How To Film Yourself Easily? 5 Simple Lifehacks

It's actually a sports photography camera, but the current camera that I'm shooting this video on right now is a Sony a7S Mark III.
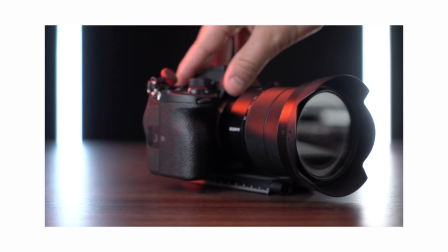This is a camera that is primed directly for video.
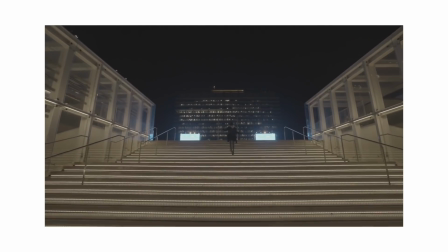It performs exceptionally in low light and it gives us a ton of different frame rates to work with.
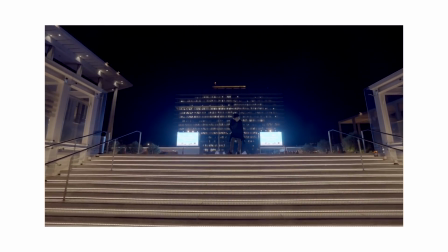Now, this is not a cheap camera. It is about $34.99, but if you are looking for a much more budget-friendly camera,
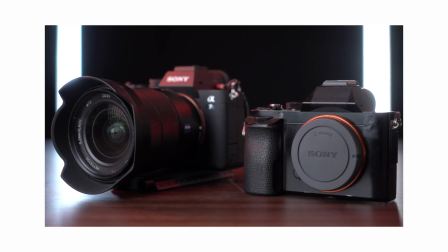start looking at maybe the Sony a7 III series cameras. You can get them for about $1,300 to $1,400.
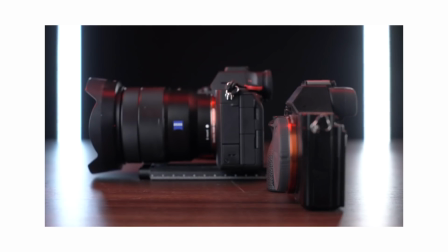You can even find them used for less than $1,000. And I think that if you want to jump into the professional scene with a small budget, that's a great camera to start with. And the Zeiss 24-70, another great budget lens. and it will last you a lifetime. I've already had this lens for about 7 years. It does have some dings on the lens, but overall the image quality is exceptional, and it's a light and small lens, perfect for traveling.
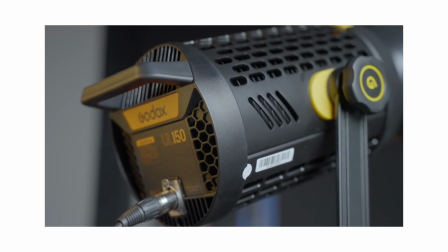Next, let's talk about lighting. This is something that I am so passionate about, actually more passionate than about cameras,
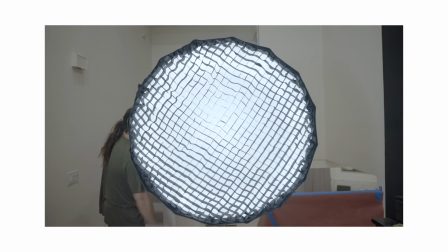because you can shoot on the worst camera ever made and on the worst lens ever made, and if your lighting is good,
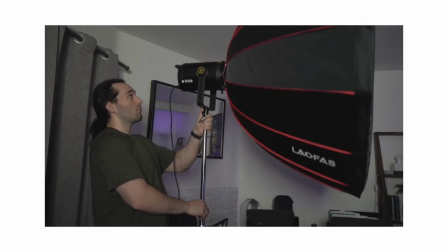you can make your videos look good too.
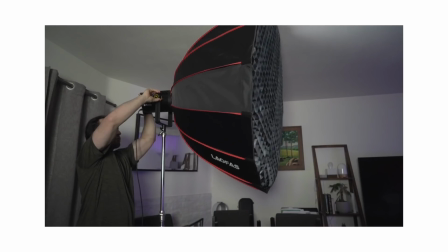So lighting, in my opinion, is probably the most important thing you should get, along with the type of lens that you're using.
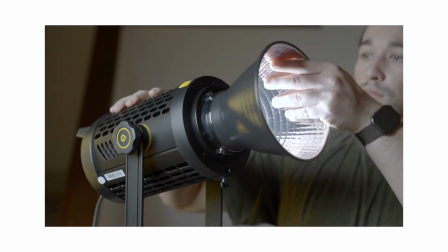The camera body that you're using is important, but it's not as important as the lighting or the lenses.
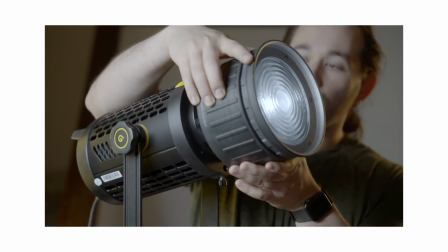With the right lights, you can manipulate color, shadows, contrast, highlights,
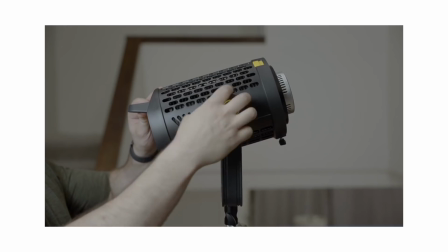and so much more, simply just by increasing the intensity or changing light placement. That's something that your camera can't really control as well. So what's a good budget-friendly light to use?
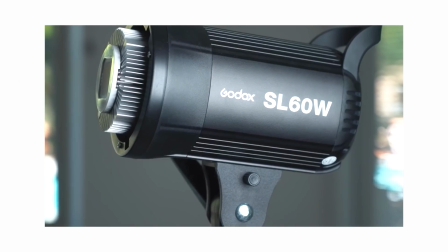Well, I use the Godox SL60W.
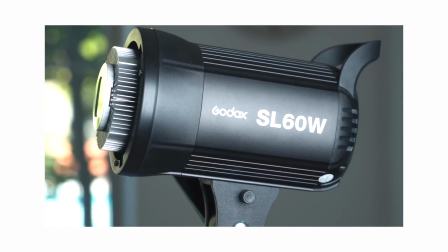It's about $100 to $120, and it's the best deal you can get on a light. It outputs about 60 watts of power, and it's extremely user-friendly.
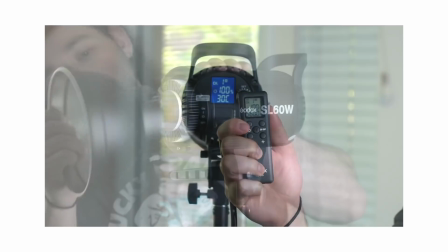All you have is a little switch and a knob, and it comes with a remote and a light reflector. I'm shooting with that light right now with a softbox, and you can see the division of light. Bright, dark, and that gives yourself a more cinematic look on camera, and your audience will be engaged for a longer amount of time. And back there, I have the Godox SL150W Mark II. It's a much more expensive light because of the higher output, but overall, the Godox setup of lights is a great thing to have because they are the best bang for your buck.
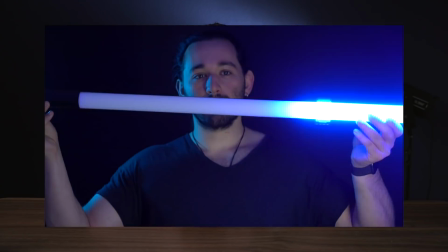If you're ready to increase your budget on more lighting equipment, definitely consider getting RGB tube lights.
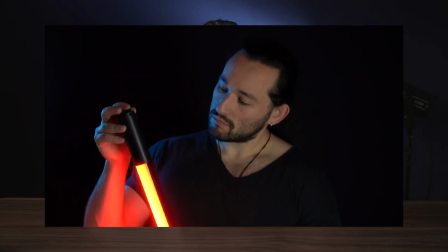These things create a futuristic look and are overall a lot of fun to play with. And I'm actually using one right now as an overhead light, and you can see the outline of my body because of that tube light. So just really consider tube lights and the Godox lights for your filmmaking setup, especially when you're filming yourself. Now, the third thing that I recommend that you get if you want to film yourself is a good microphone.
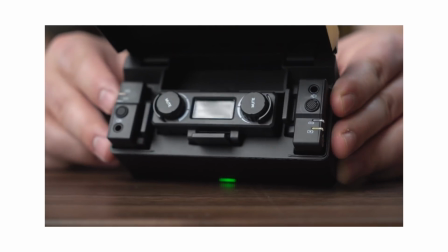Right now, I'm using the Hollyland Lark 150. This is a wireless lavalier microphone, and surprisingly,
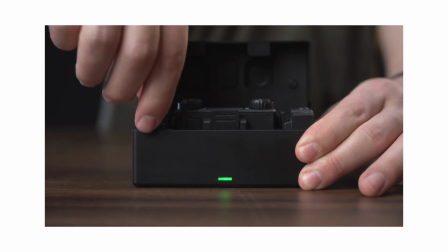it is budget friendly because it comes with 2 lavalier mics and 1 receiver.
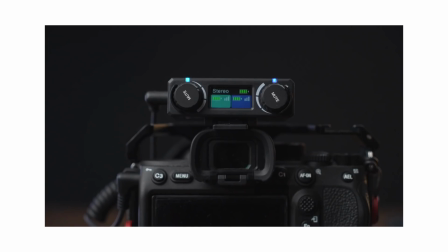And this is probably the most powerful microphone that you can get because it has a range of over 100 meters.
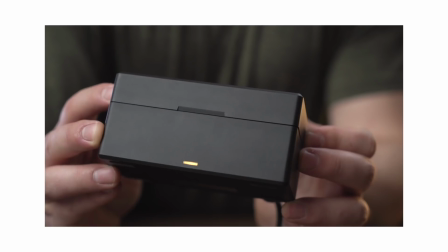It also has its own charging case, so if you decide to go out and vlog,
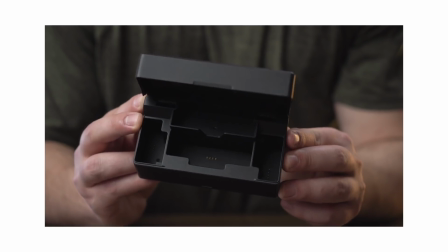you can take this thing with you and charge it at the same time while you're traveling to that spot that you want to shoot at. Now, I was gonna dive deeply into tripods for this video, but since you're just filming yourself, all you really need is a decent set of sticks or legs, mount your camera on top of it, and there you go. You can easily spend maybe 15, 20 bucks on a very cheap tripod, and that will about do it. Obviously, if you're doing more professional client work or product photography or videography, you'll probably want to opt out with a tripod with a fluid head.